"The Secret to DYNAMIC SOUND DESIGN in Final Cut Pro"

What I'm going to teach you today transformed my films, in my opinion, and I hope it can do the same for you.
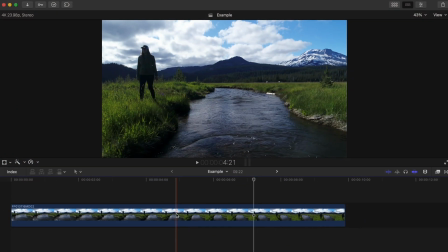0:04 Before I teach you this powerful audio tip, you'll need to switch your project's audio to surround sound. And yes, you can create films that have a surround sound mix in Final Cut Pro.
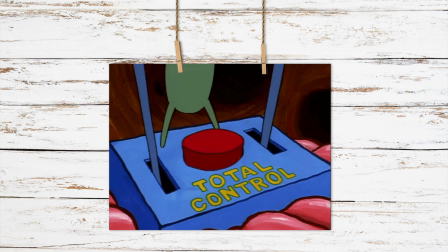0:13 Doing this will allow you to have full control of your sound environment, and I'll explain what I mean by this in a second.
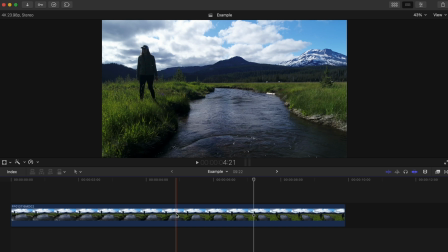0:19 To change to surround audio on an existing project, press Ctrl+Command+1, head into your library,
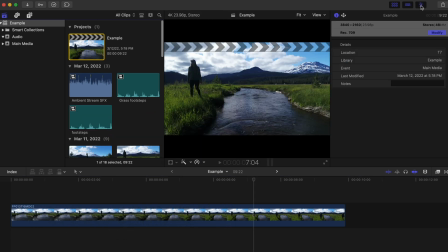0:25 click on your project, and open your inspector window by pressing this icon or by pressing the shortcut Command+4.
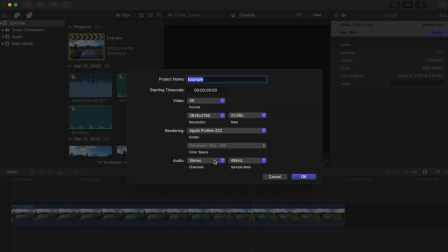0:32 With your project selected, hit Modify. Head down to Audio and switch this from Stereo to Surround.
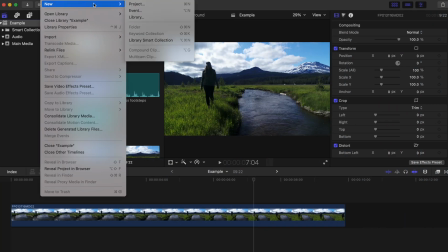0:41 If you're starting a brand new project, just do the same thing when setting up. So hit Audio and Surround.
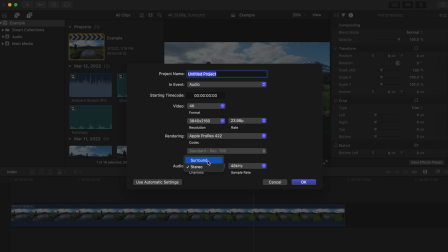0:48 Switching to Surround allows you to take full control of your sound design by giving you 6 audio channels to work with.
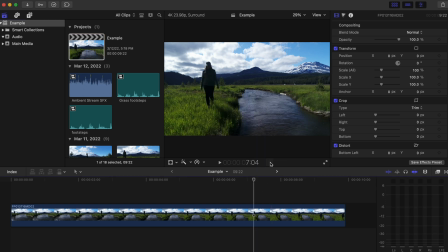0:55 Press this audio meter icon to bring up your meters and you'll see what I'm talking about.
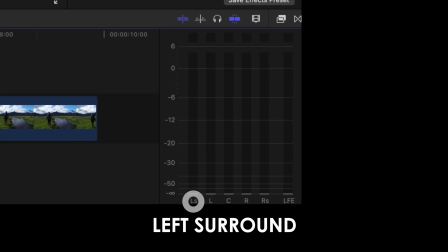1:00 We have left surround, left speaker, center speaker, right surround, and LFE, which plays deep low frequency sounds.
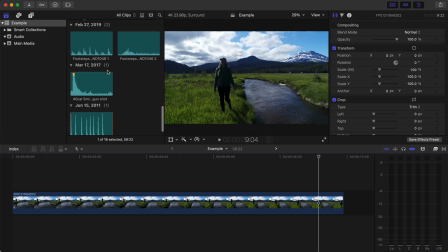1:09 So let me show you how you can take advantage of this. So what would we hear if we're at this location?
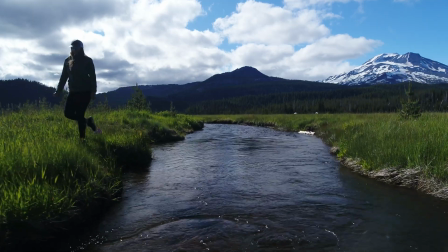1:14 Let's start with some ambient sounds. Obviously we'd hear the stream. So I'm gonna use 2 stream river sound effects.
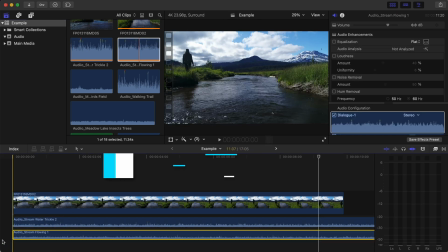1:23 Let's trim off the end of the sound effects by selecting them, going to the end of the clip and pressing Option and right bracket.
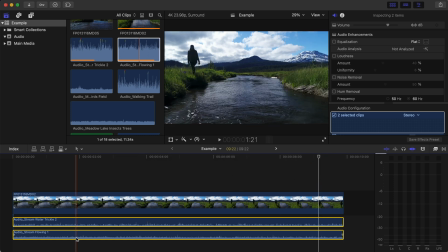1:30 You'll see as I play this out that these sounds are only coming out of the left and right speaker.
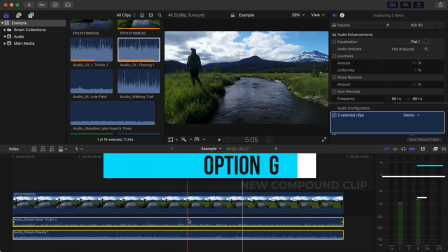1:35 We will change that in a second. I'm gonna press Option G to create a compound clip with these 2 audio clips,
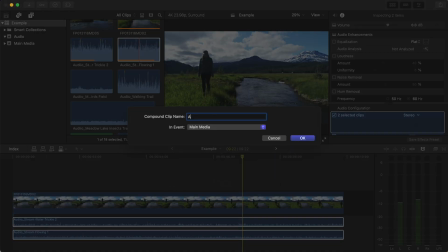1:41 and I'm doing this to make it easier to adjust and animate the sound of the river since these 2 sound effects go together.
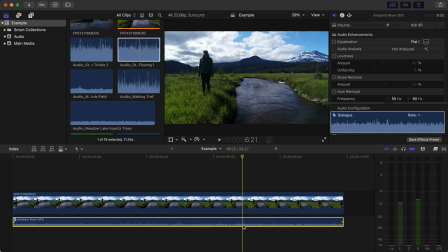1:47 That way I don't have to adjust 2 clips. Head into your inspector window and make your way down to Pan.
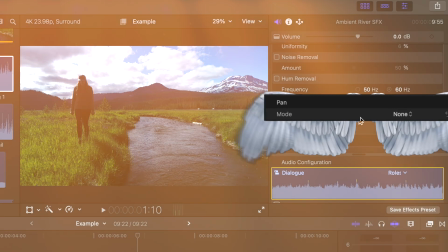1:53 This right here is the holy grail for dynamic sound design.
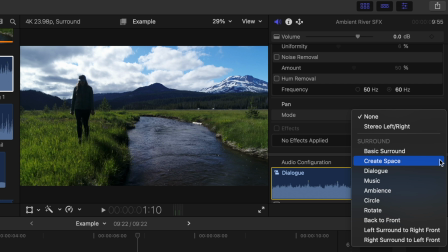1:57 Using this will allow you to shape your audio environment so you can make things sound like they're exactly where they are in the shot. The 2 pan modes you'll use the majority of the time are Create Space and Ambience.
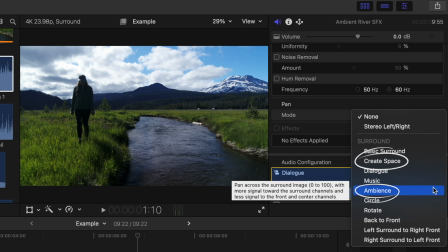2:08 We'll focus on these for this example. If you want to learn about the others, I'll link another tutorial of mine in the description that talks about them.
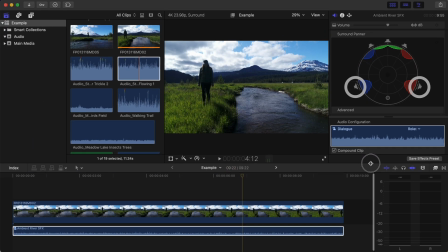2:15 Changing this to the ambience pan mode will put more of the sound towards the surround channels and less signal to the front and center speakers.
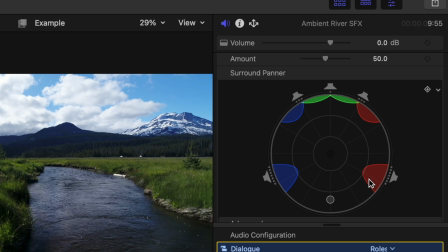2:22 And we can see that in this weird thing here. This center position is your viewer or listener, the camera, however you want to put it.
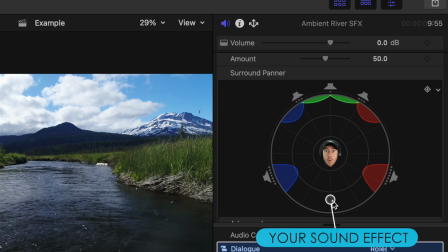2:30 This dot is your audio. By pushing it closer to these speakers, you're pushing the sound towards left speaker,
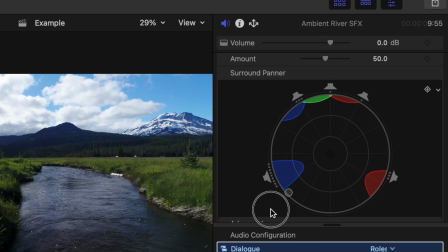2:36 center speaker, right speaker, left surround, and right surround, respectively.
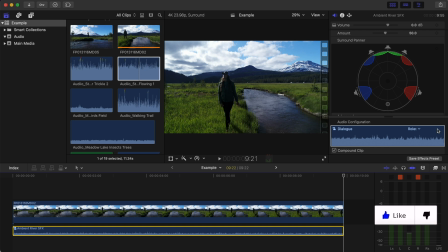2:41 The more you push away from the center towards a speaker, the more sound is played from that speaker or speakers that you're going towards.
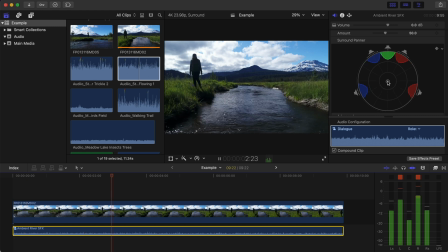2:48 The more center you are with the dot, the more evenly the sound is distributed. So when we switch this to ambience, the sound is playing more in these 2 back speakers, which are the surround speakers, and less on the speakers that would sound a little more front and center.
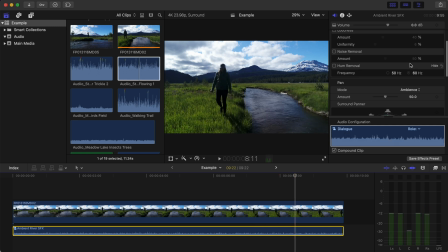3:03 So this ambience pan mode is useful for designing audio of different environments and to make things sound more all-encompassing, if you will.
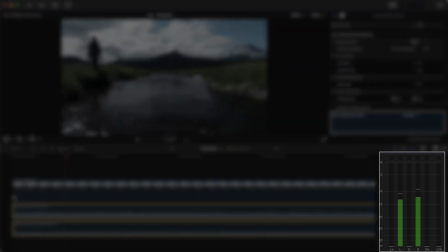3:11 Little side note, you'll notice that just by switching this to ambience, our stereo sound effect,
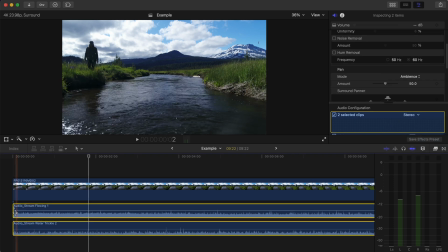3:15 which was just playing out of only the left and right speakers, is now integrated into the surround sound mix.
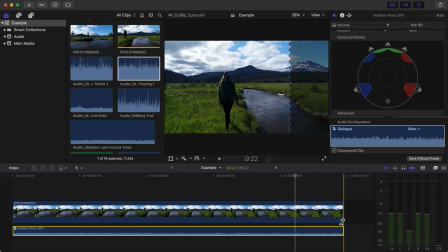3:21 The river sound effect should be getting quieter as the camera moves away, so let's adjust that. I could put a fade out slider on the end, but that would drop the volume down to 0 decibels, and we just want it to get quieter, not become silent.
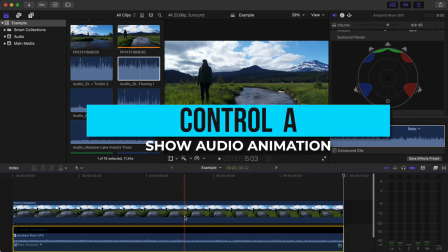3:34 So right click and hit Show Audio Animation, or press the shortcut Control A. I'll make some keyframes by pressing Option K,
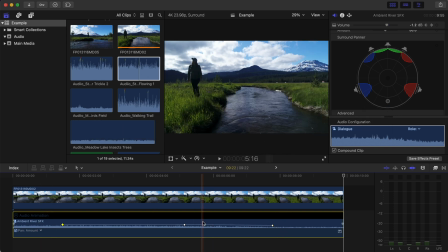3:44 and start lowering the volume of sections to match the camera being moved away from this river here. Now we have a river sound that sounds like it's coming from all around us, and it starts to get quieter as the viewer moves away from it. Then you can just press X here to close this out. So let me show you the more advanced tip.
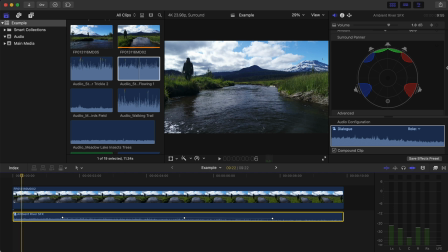4:03 Go to the beginning of the clip and hit the keyframe button in your surround panner.
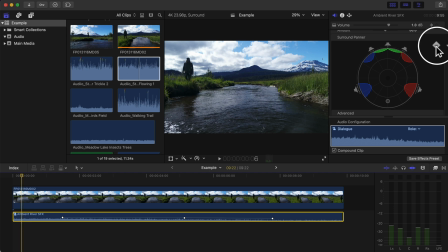4:07 This is going to save any changes that we make to the pan location of this sound. In our shot, the river would sound both up close and personal and all-encompassing, so we'll move our sound so it's a little closer to our listener. That way it's hitting the surround channels as well as the left, center, and right speakers.
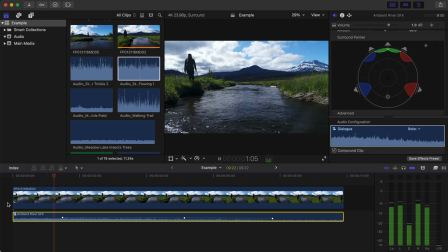4:24 As we play out the clip, I'm going to animate the sound so it matches what's going on in the visuals.
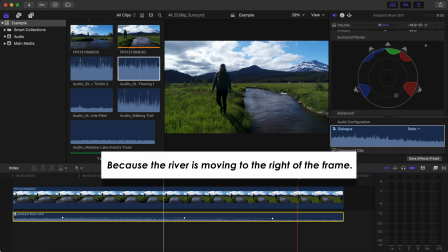4:29 I'll move it a little to the right here, and I'll skip to the end and push the sound so it's coming mainly out of the right surround speaker.
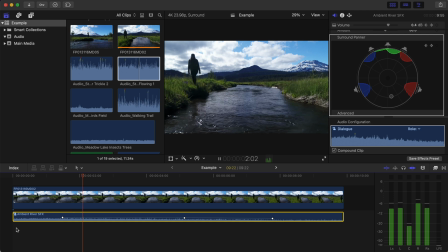4:37 If I play this out, you can hear that difference and you can see what's going on with the sound by looking at the surround panner. It sounds like we're actually there by the river. These river sound effects and all the sound effects we're going to use to fill our audio environment are from the music licensing site Audiio. And this is a good segue into mentioning that this tutorial was made possible by the lovely people over at Audiio.
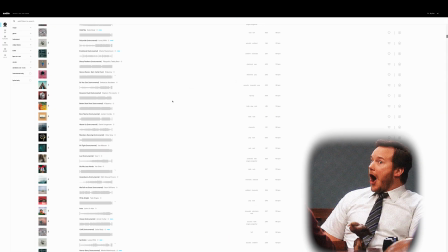4:58 So thank you guys so much. And if you don't know about Audiio, it has a big list of not only fresh quality songs, but also cinematic sound effects as well.
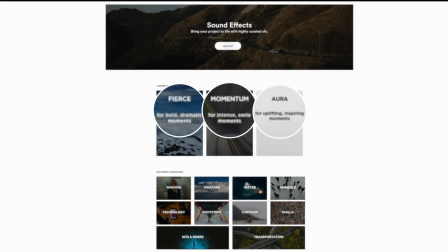5:05 So based on the vibe of my video, I can head into one of these cool categories and quickly download one of their sound effects that are exclusive to Audiio.
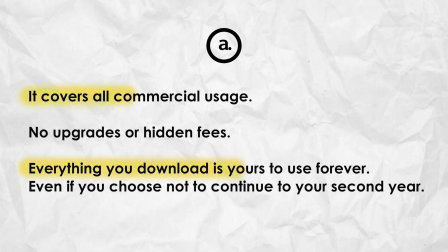5:13 You can use their sound effects and songs for whatever you'd like, even commercial projects, and even if you stop your subscription with them. I'll make sure to put a link in the description with 70% off of their Audiio Pro plan if you're interested.
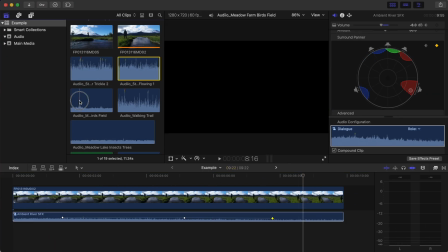5:25 So back to the tutorial, it is important to realize that we'd probably start hearing other sounds as we move away from the river. Most likely some wind, some birds, maybe insects. And I found these two sound effects that will work perfectly.
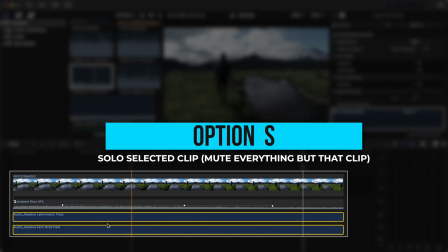5:38 If you press Option S, you can solo select those clips, and this is a really helpful shortcut to use when it comes to sound design.
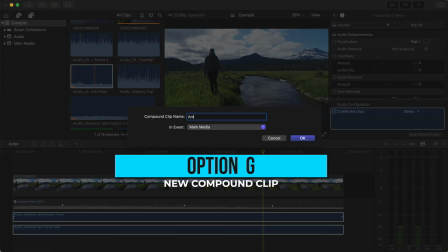5:46 Let's make these into a compound clip, and let's definitely switch these to ambience,
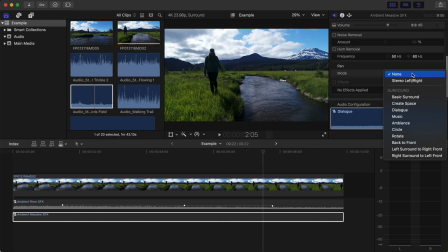5:51 since they're sound effects that need to sound full and surrounding when our viewer watches and listens to the video.
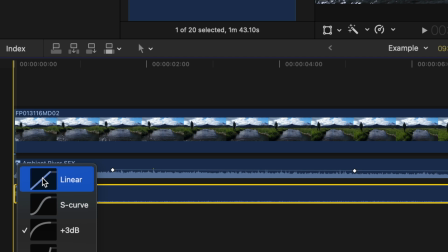5:56 I'll have them fade in, and I'll change the fade option by right-clicking, and we'll go with the most gradual option, which is linear.
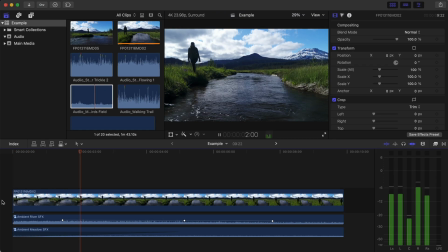6:05 Now the birds and wind sound effects start to fill our audio environment a little more as the river sound effect decreases in volume.
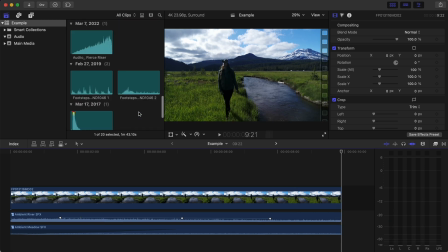6:16 Now that we've used the ambience pan mode to help our ambient sound effects fill the sound environment, let's use Create Space to add in her footsteps.
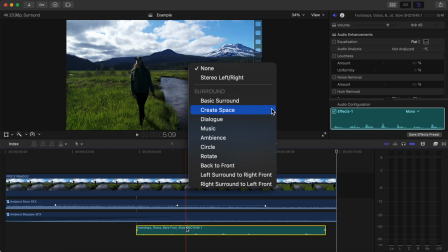6:23 Create Space is a great general purpose pan mode that I use to place specific sound effects in my sound environment.
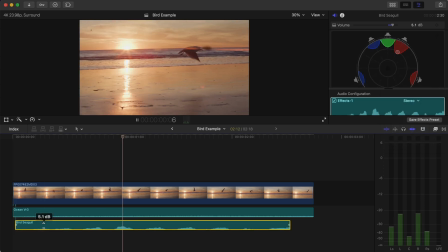6:30 So when you have a bird in your shot, when there's a car driving by,
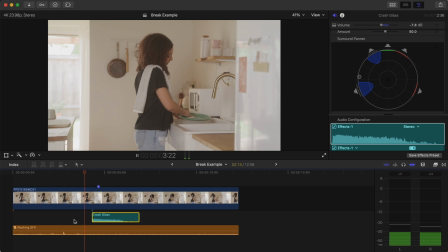6:38 when you want to make it sound like something broke just outside of the frame.
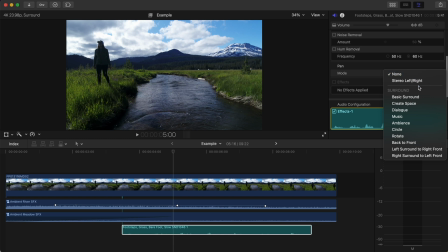6:43 Basically, specific sounds that wouldn't fall in the ambience category. I'll isolate this sound effect by pressing Option S, and let's make our audio waveform a little easier to see by clicking here and selecting one of these.
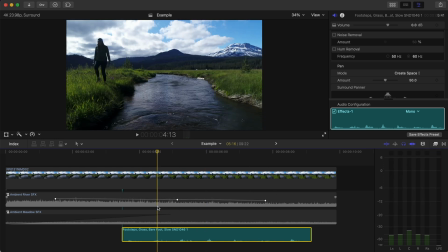6:55 Also, the river is so loud that we don't really need to start the footsteps until about halfway through the clip,
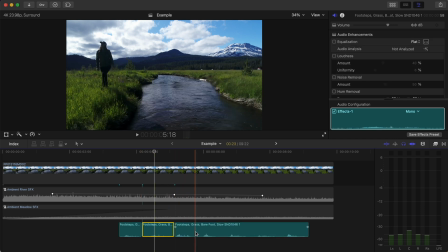7:00 which also saves us some time, because with footsteps, usually you have to cut up the steps,
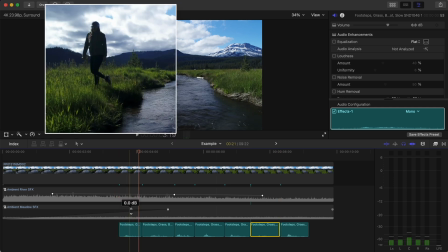7:05 find where the person is stepping in the video, and place that step at the right time so it matches up.
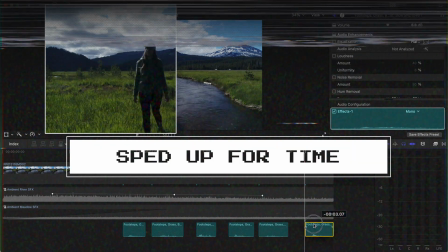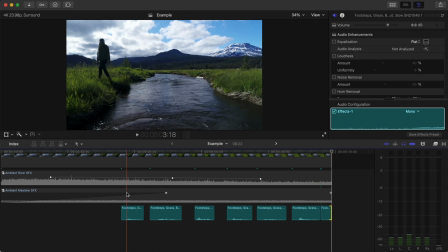7:18 Since she's starting to the left of the frame and comes more center, let's make her job easier with animating by creating a compound clip with all these.
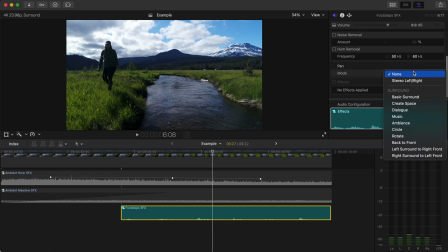7:28 We'll head back into the inspector window, flip the pan mode to create space again, since now it's a compound clip.
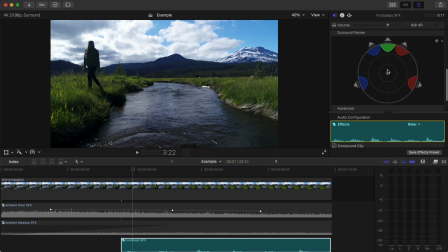7:34 We'll position our sound to the left side of the surround panner, since that's where she is in the shot, and hit the keyframe button.
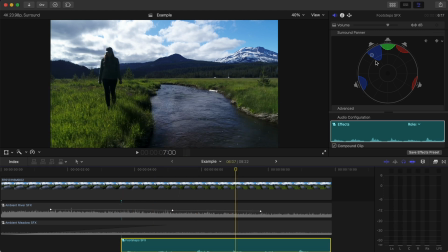7:41 Head down the clip and adjust the sound position based on her location again.
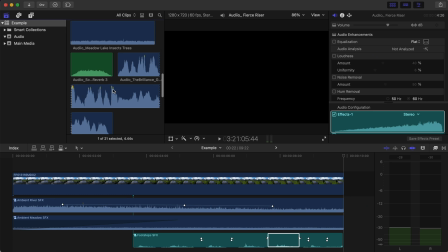7:52 Last thing I'll do is add in a soft riser reverb from Audiio to help add a cinematic undertone.
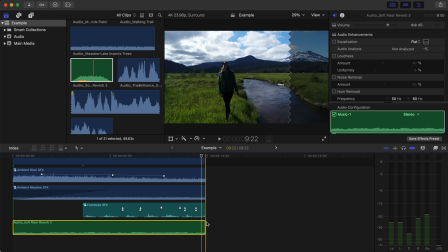7:59 And I'll trim off the end, and we went from no sound design at all to this. If this video helped you out, do me a solid and press the thumbs up button.